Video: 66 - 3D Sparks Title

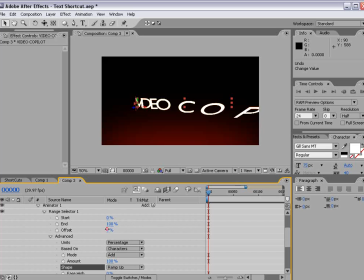[4:07]
And then if we animate the offset, say from negative 100, we can create a pretty cool effect. So we'll animate it from negative 100, set a keyframe, move forward, and then we'll animate it forward. So there we go. Looking good. And I'll also add a little bit of Y rotation.
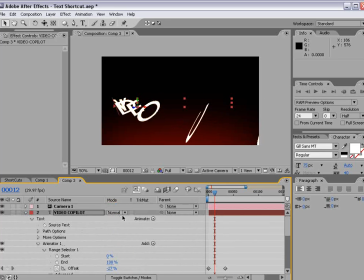[4:27]
And then we'll turn on the motion blur, hit F4, motion blur, and then turn it on for the comp. So now it's gonna be flying in quick. And we can probably move our camera, take the move tool here, and just move it up so that the text flies right past the camera.
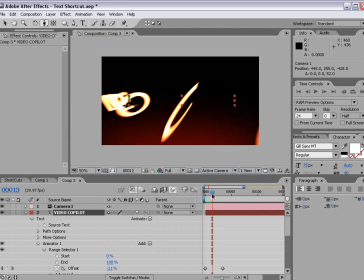[4:43]
We can dolly it in even so that it really flies past it in a hurry. And just depending on, you know, how dynamic you want it to be, that's a quick way to do it. So now that we have that text in place, let's go ahead and add some sparks.
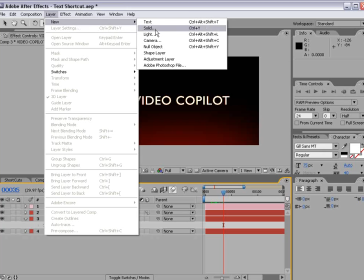[4:57]
So I'm gonna choose Layer, new solid. We'll make it orange.
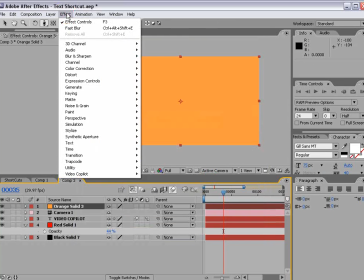[5:06]
Choose OK and OK. Then we'll choose Effect, Simulation, CC Particle World.
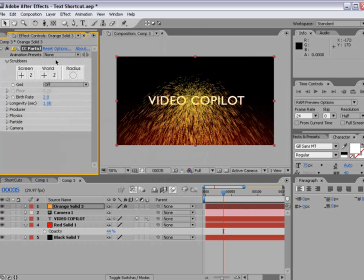[5:11]
We're going to set it to off. We're going to the options. This comes up this cool window.
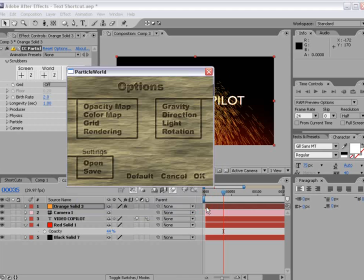[5:17]
And we're going to go to the rendering options and turn on Force Motion Blur. And then for the opacity map, we're going to set it to fade out.
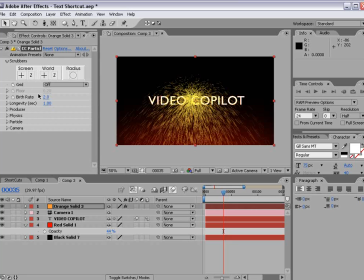[5:26]
Choose OK and OK. And then we're going to change the particle type to a lens convex. So we have a cool little spot there. And bring the birth rate down just a bit. And maybe the size down also.
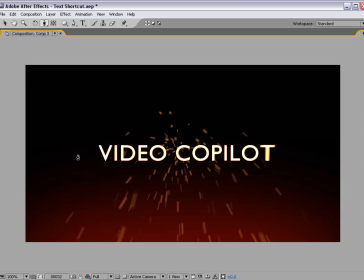[5:45]
So the next step is to animate the particles flying from the left side to the right side.
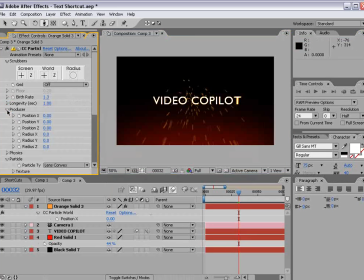[5:49]
And so what we're going to do is go to the producer. And for the X position, we're going to move it over to the left. Set a keyframe. And then just go over to the right. And then slide it over there.
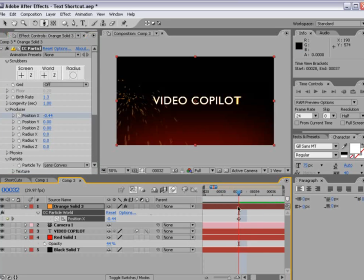[6:02]
And so now the particles are going to fly on in that direction. Now, we do want to turn the particle birth rate down to zero. Set a keyframe, move forward one frame, and just turn it up just a little bit. And then go to the end and turn it down to zero.
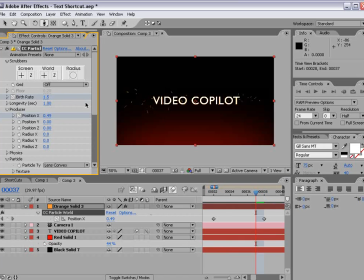[6:22]
And we can go a frame before that and maybe make it 1.5. And so that way it turns on as it flies and then it stops. Now the particles are being born and they're not continuing the velocity. So if we go to the physics, we turn up inherent velocity.
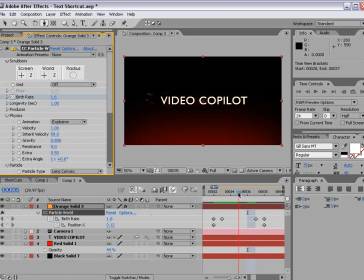[6:40]
And that way, as it flies in that direction, the particles will scoot over as well. And I'll turn the size up just so that we can see them a little bit better. And I may want to increase the birth rate to maybe 3 and set this to 1.5.
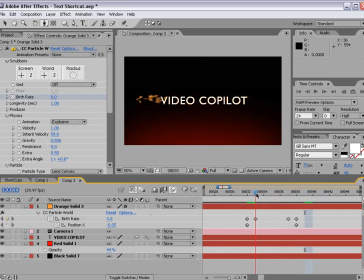[6:57]
Looks pretty good. Okay, so now we can see the velocity shooting them over. But I want to bring that inherent velocity down just a bit so it's not as intense, and maybe bring the gravity down also.
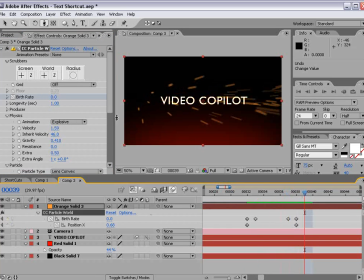[7:09]
I'm also going to increase the velocity, and we'll come down here and we'll make the size back to a smaller size.
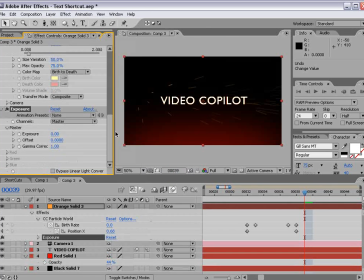[7:17]
And finally, I'll choose Effect, Color Correction, Exposure. And what's great about this is the exposure effect works in 32 bits per channel, and I can just boost it and create super bright looking sparks.
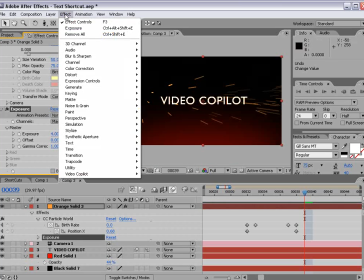[7:32]
And then I can add a glow effect, stylize glow,
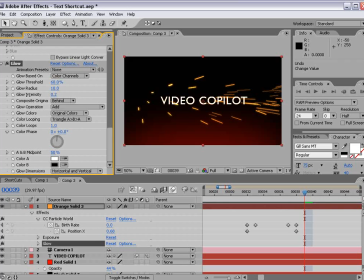[7:37]
and maybe bring the intensity down, and just so it has a subtle glow to it there.
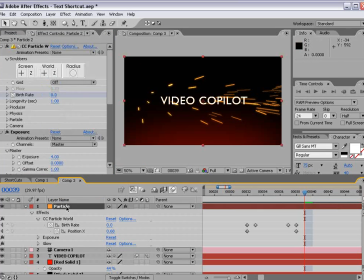[7:44]
Now to add some more sparks, I'm going to duplicate this particle layer. And what I want to do is just go into the settings,
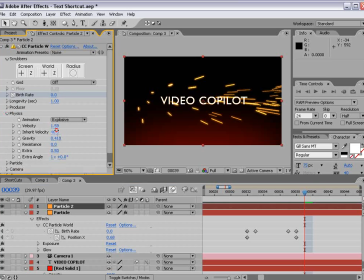[7:54]
bring the velocity inheritance down and turn up the gravity.
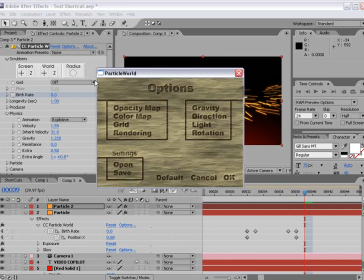[8:00]
And then we want to shut the motion blur off. So we'll go into the options, set the motion blur, uncheck it.
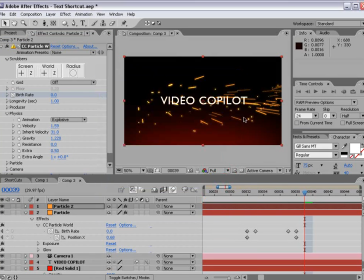[8:07]
Okay, okay. And so this just gives us a little bit different looking particles.